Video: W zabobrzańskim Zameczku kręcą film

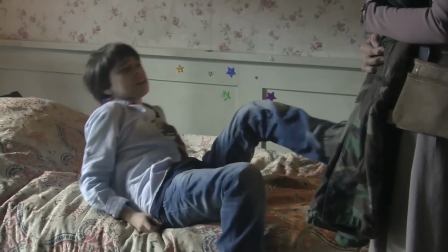[0:00] Zostaw mnie, nienawidzę tego miejsca!
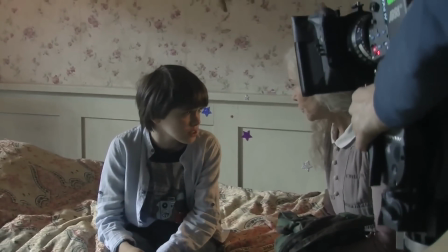[0:05] Chodzi o te dzieci? O wszystko, o Ciebie też! Odwieź mnie do domu!
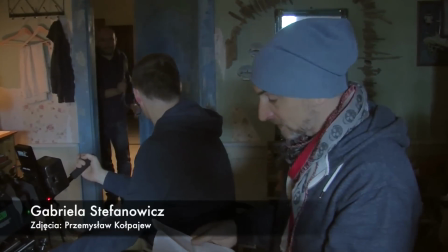[0:11]
Filmy fabularne nagrywane są nie tylko w stolicy Dolnego Śląska. Atrakcyjnym miejscem dla filmowców jest także kotlina jeleniogórska.
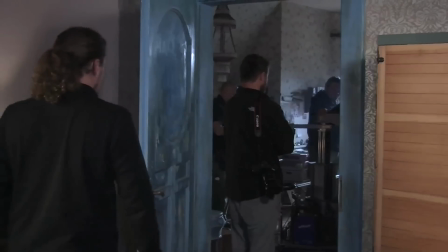[0:18]
I to właśnie tu powstaje większość zdjęć do filmu dla młodzieży za niebieskimi drzwiami. Trzeba było puścić trochę wodze wyobraźni. No i tak jakoś samo przyszło. A jaka jest Pana ulubiona postać, które Pan stworzył?
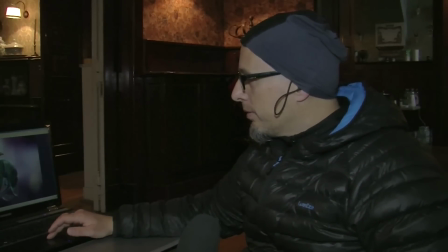[0:31]
Ja bardzo lubię tą ptakowaszkę.
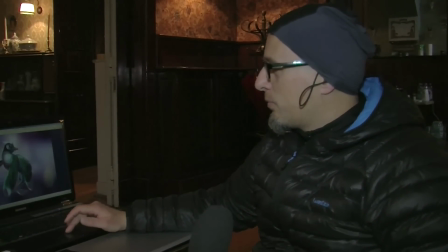[0:35]
To jest taki twór, skrzyżowanie ptaka z ważką,
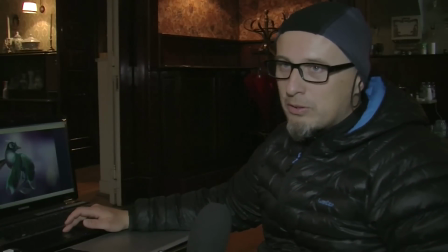[0:42]
który w założeniu miał być sympatyczny i taki bardzo miły dla dzieci.
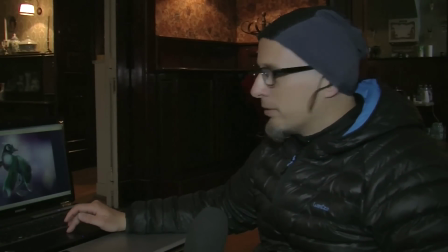[0:47]
Więc ma futerko, duże oczy i ładne kolory.
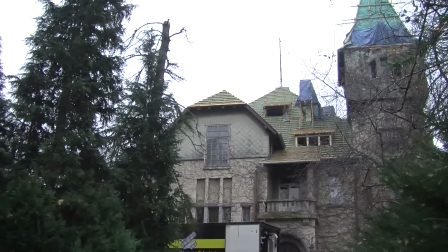[0:52]
Zameczek znajdujący się w centrum Jeleniej Góry przeistoczył się w pensjonat, w którym przebywa główny bohater.
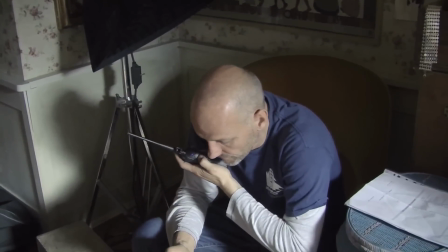[0:57]
Łukasz po tym jakiego matka zapada w śpiączkę przebywa w pensjonacie surowej ciotki Agaty.
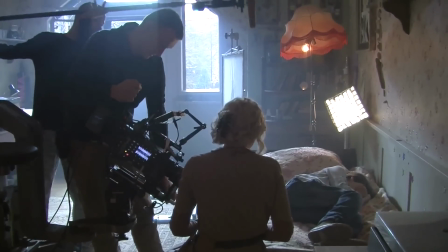[1:02]
Tam też odkrywa tajemnicze niebieskie drzwi, które przenoszą go do niezwykłego świata. Projekt opowiada o granicznych stanach świadomości i kreuje jakiś rodzaj wyobraźni mózgu, który przebywa poza normalnym stanem, jest w śpiączce.
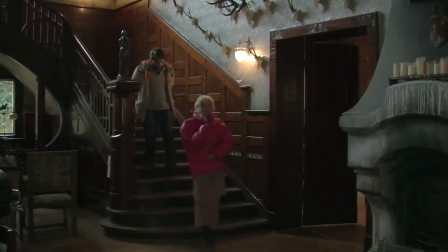[1:20]
Film jest realizowany na podstawie wielokrotnie nagradzanej powieści Marcina Szczygielskiego pod tym samym tytułem.
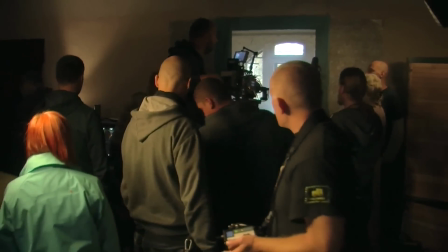[1:25]
Jest to debiut fabularny reżysera Mariusza Paleja. Młodzieżowy widz jest najbardziej wyedukowany wizualnie, a tych filmów dostajemy z ogromną ilość, to są produkcje za ogromne pieniądze zrobione, właśnie z ogromną wrażliwością wizualną, dlatego staramy się nasz film robić z taką wrażliwością.
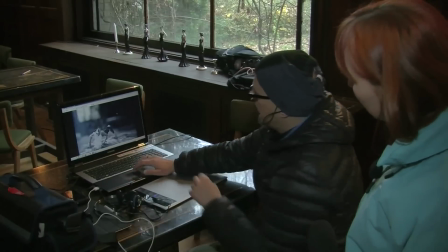[1:43]
Jak zapowiadają twórcy, 60% filmu stanowić będą efekty specjalne. Premierę zaplanowano na 2016 rok. Zapraszam Państwa bardzo gorąco na film za niebieskimi drzwiami, bo jak wiadomo za niebieskimi drzwiami może się zdarzyć wszystko.